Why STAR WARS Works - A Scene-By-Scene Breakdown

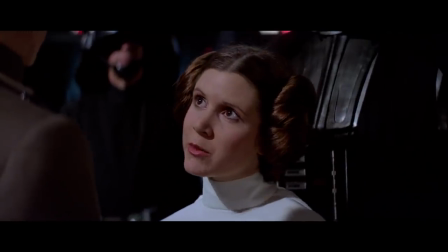If you want to make a character that feels like a whole human being, they have to show a whole range of emotions. And the truth is that vulnerability, it is a strength, precisely because it shows what the character cares about.
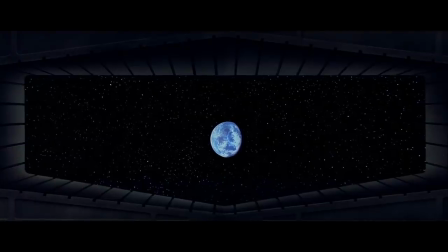No rebellion is worth the loss of innocent people. Those who merely get caught up in the wake. The very people they're trying to fight for. So of course Leia gives in.
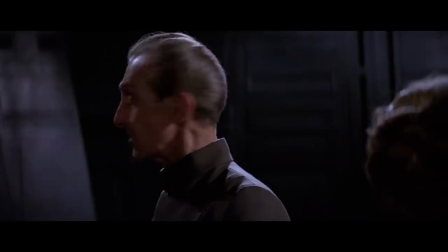But it doesn't matter.
You may fire when ready. What?!
Our evil Grand Moff Tarkin has been planning to blow up Alderaan no matter what. I want to point out the reason we care about this moment so much. It's not that a bunch of people were killed and that is sad. I think we feel like that sometimes because so many movies treat tragedy like it's math.
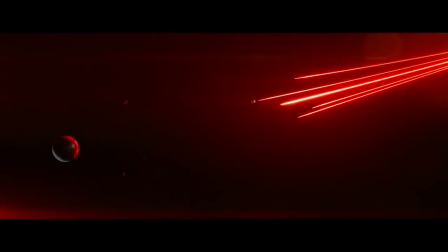Like the more people die, the more we're supposed to care. But honestly, most people don't care about the end of the world.
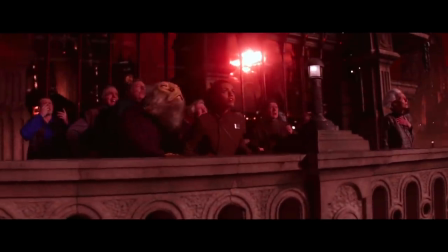They don't care about characters they've never seen. They care about what they know. And they care about what they've come to love.
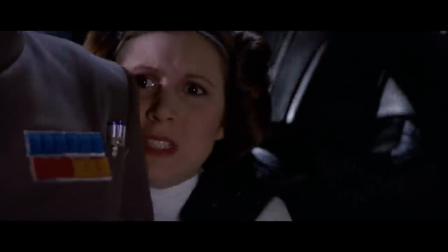So why do we care about this moment? We care because Leia cares. She cares so freaking much about her people. We care because it's her home and because she watches on in horror and sadness. Leia gave up everything for Alderaan and still, still they have to suffer for this tragedy.
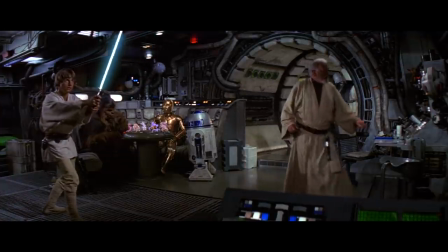We therefore cut back across through space right to the Falcon. and Alderaan is destroyed, and old Ben is immediately reacting. He can feel it through the Force. This is a sad and elegant bit of consequence, one where he didn't know the specifics, but he can just feel it.
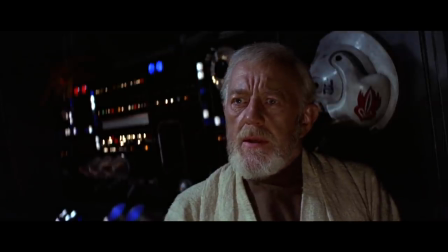As if millions of voices suddenly cried out in terror, and were suddenly silenced.
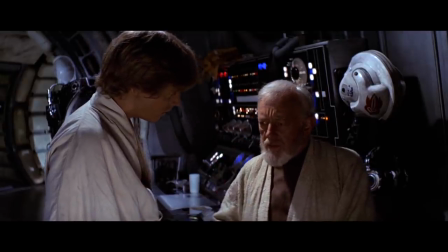But rather than dwell, he also tries to stay on task with the people around him. Which brings us to another scene I really love.
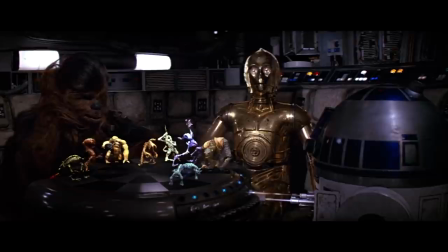Not just because it helps slow things down before all the tension that is to come,
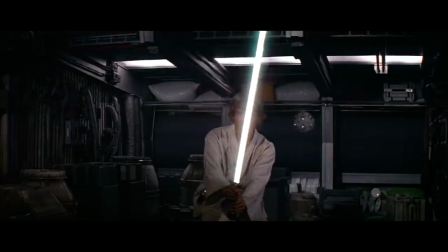not just because it expands on world building but because it does a lot of pointed character work too and once again it comes in the form of an argument Luke learns so much about faith,
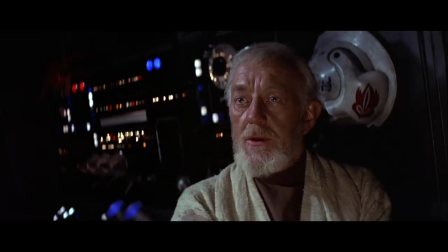feeling, intuition of the force Ben coaches him to trust his feelings to open himself up and Han, well,
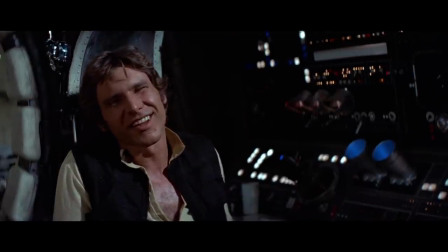he sets himself apart he's a secular average Joe in this universe he
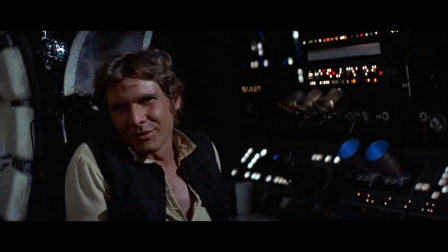doesn't believe in any of that stuff folky religions and ancient weapons are no match for a good blaster at your side, kid The conversation will have to stop here, because they're almost at their destination. And they'll be just in time.
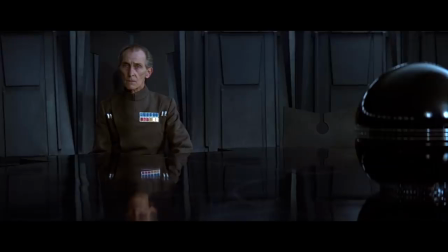The Empire realized that Leia lied about the base being on Dantooine. This is the final impasse.
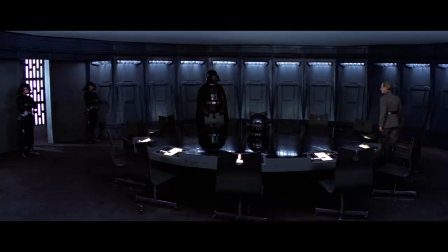She'll never tell them the truth. So Grand Moff Tarkin gives the orders.
Terminator, immediately.
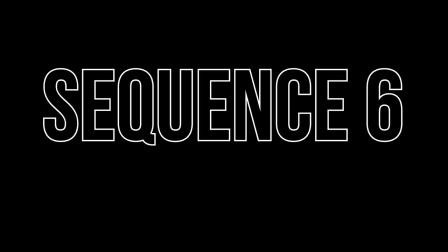We now have a ticking clock. Sequence 6, the Death Star Capture.
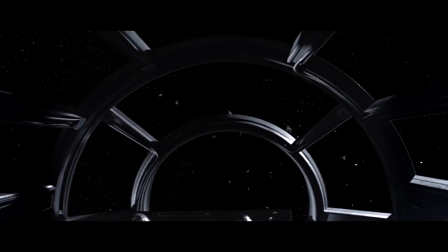So our heroes come out of hyperspace and learn the grim truth. All the Ranron has been destroyed.
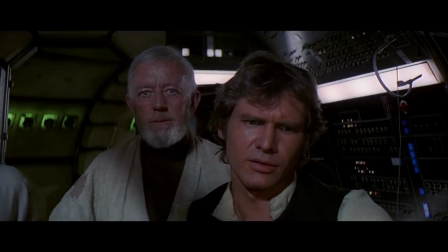And they soon learn by what?
That's no moon.
Terrified, they try to run away, but they get caught in the tractor beam. But this is what I love about the entire Death Star sequence that follows. And it's really the perfect way to talk about writing good action.
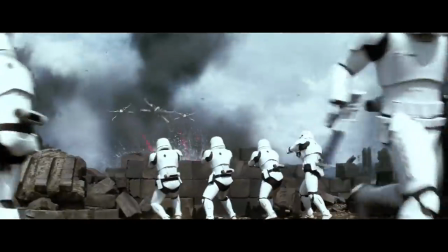Because whenever I watch modern popcorn movies, it seems like this endless series of whiz-bang noises and jokes made on the fly.
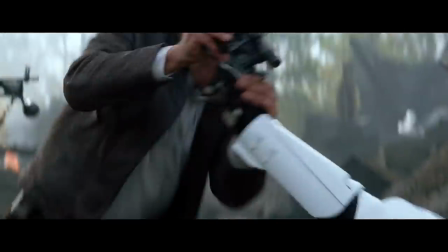And I get it. It's fun. But it's just the texture of fun. Because there's very little real tension or sense of danger underneath it. But this entire Death Star sequence?
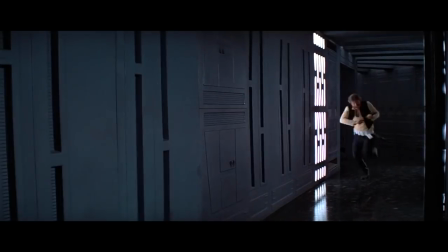Oh, it's full of traps and reversals and shifts in power and thrilling situations that make the odds feel impossible Which, I hate to break it to you,
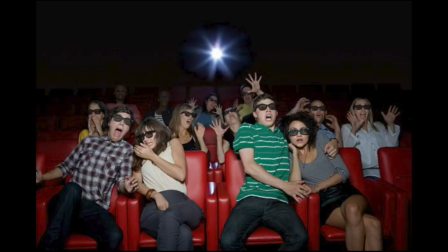is more fun Precisely because it involves the audience on a deeper level They're not watching passively And from the second our heroes are captured,
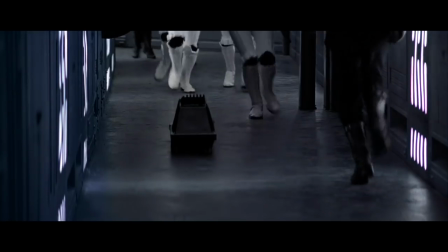they are in this impossible situation Especially when Vader senses
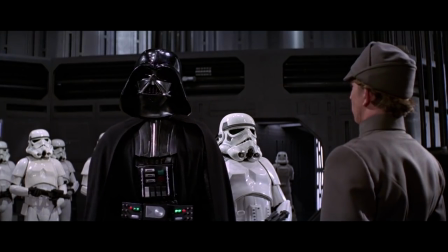Obi-Wan's presence in the Force I sense something about presence I've not felt since
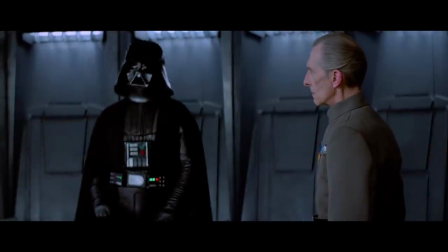They're stuck between a rock and a hard place. And so, they gotta figure a way out.
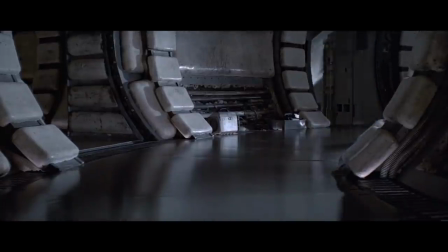And you always start, step by step. Starting with hiding. Note the way that they're not just running around aimlessly and getting lucky.
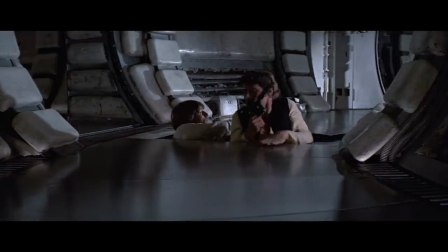Instead, they immediately begin using their brains and coming up with clever tricks like posing as guards.